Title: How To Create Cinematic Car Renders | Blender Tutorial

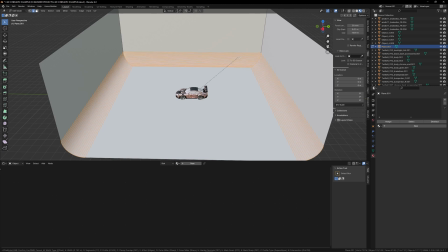So if you use your scroll wheel you can actually see how it creates more or deletes more of those I guess extra vertices I'd say and once again just dragging it up and down will create how big of a ramp you want.
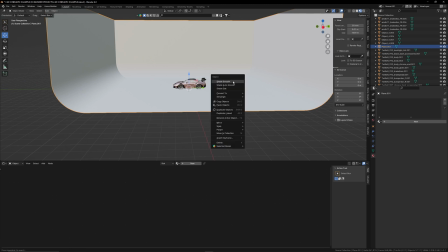Somewhere around here looks pretty good and then we can go ahead and right click on our object and hit shade smooth and I'm just going to add a texture to our background.
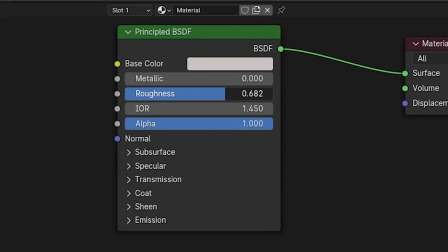You can change this background color to whatever you want and you want to make sure the roughness is up to around 0.8.
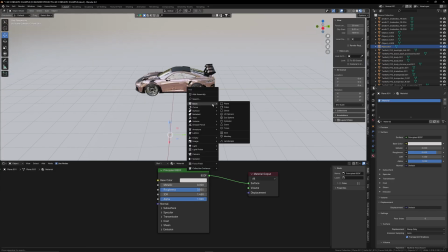Now let's go ahead and start adding some lights to our scene. So once again shift a and then light area.
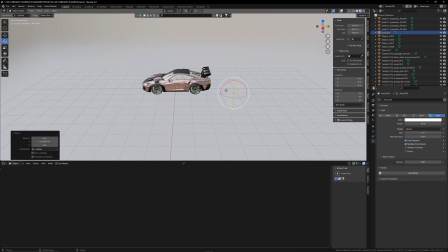Let's move this around and position this kind of towards how we had it before and change the power here to 400 and then to duplicate that light I'm going to hit shift d and then move this over so we have another light we can use I'm going to put this one on the
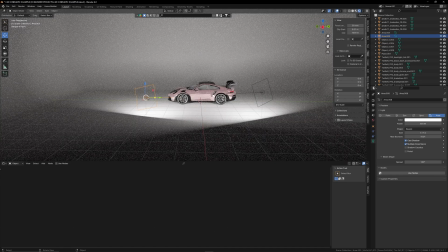opposite side and we can go into rendered view here to see what the lights are actually doing in our scene and I think I'm going to do one
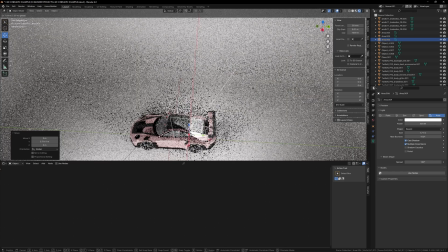more but more kind of facing on top of the car and there you go that is how you create a pretty basic lighting setup for
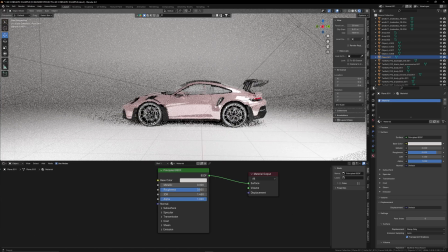your scene now this kind of depends on the scene you're going for if you want a pretty simple lighting setup that just shows off the car really
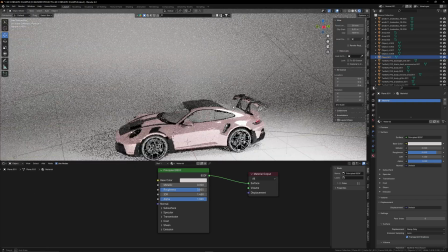just shows all the detail and everything then i'd recommend doing this like three-point lighting setup which wants something a little bit more moody than just
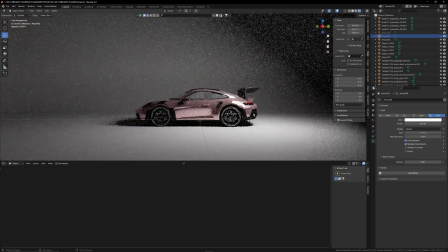having like one of the lights on like something like this looks super clean and gives off a totally different effect looks a lot more
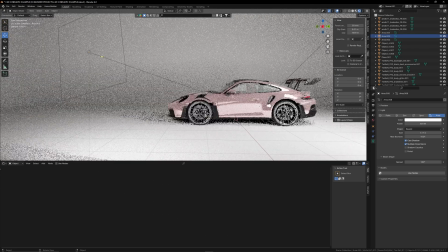honestly cinematic but i've seen a lot of videos where it's just a super i guess direct lighting setup like this so
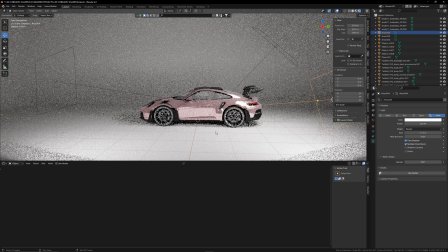honestly might lower the power on some of these lights here. But yeah this is kind of a pretty easy way to light up your scene.
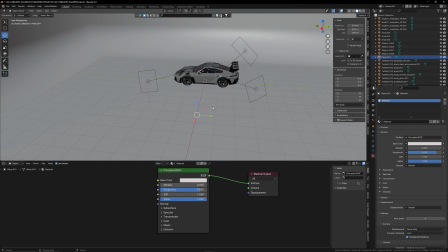So once you have your lighting setup we can actually go ahead and create our camera. So once again shift a and let's create that camera.
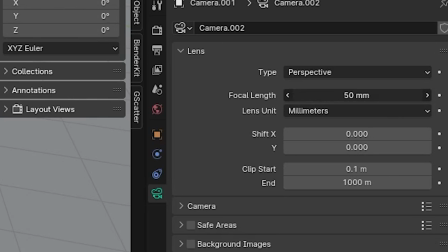The focal length that 50 millimeters is honestly pretty good. 50 anywhere to 100 is kind of the sweet spot.
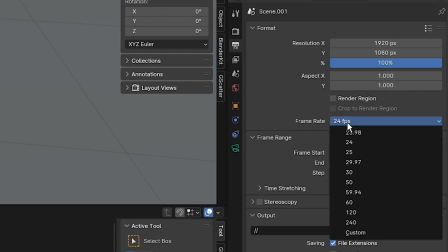Inside the output tab here I'm going to change the frame rate to 30.
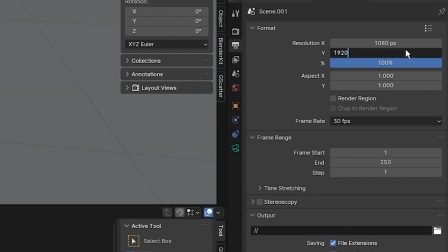Change the resolution to 1080 by 1920 since this is for a vertical format.
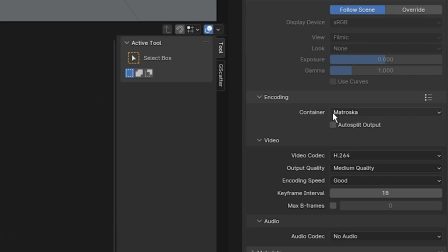Then let's change the file format to FF MPEG video. And in this encoding tab, change this to MPEG 4.
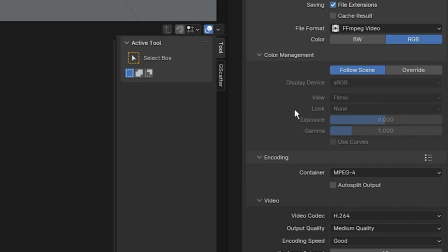That's pretty much just going to be a .mp4 file. And then the rest of the settings should be good. And then as well in the output tab, you can change to where you want this file to be saved to.
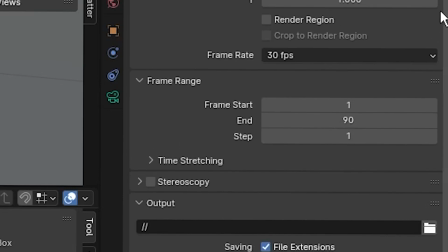For the frame range, I'm going to change the end to 90 because 250 is way too many frames that I need for this render.
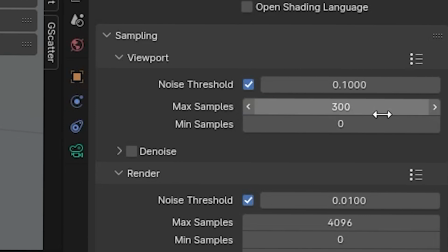And then in the render settings, I'm going to change the viewport down to like 300. And then for the render, I want to change the samples down to 200.
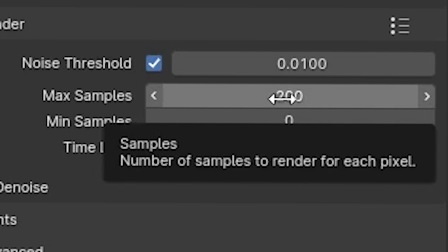Now the more samples the higher quality the video is going to look.
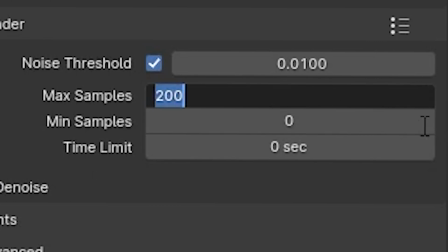I don't want each render to take like 10 hours just to render out so 200 is honestly fine especially if you're using this denoise here.
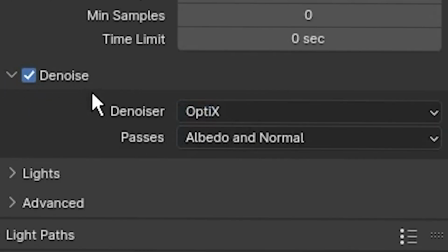It does a pretty good job. I'm going to change the denoiser model here and that should be everything for our render settings.
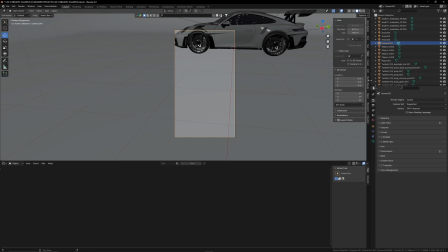So now we can go ahead and create our camera animation. An easy way to move your camera around is inside of this view tab here. If it's not open you can just drag on the side here and it should open up your view. Select this camera to view.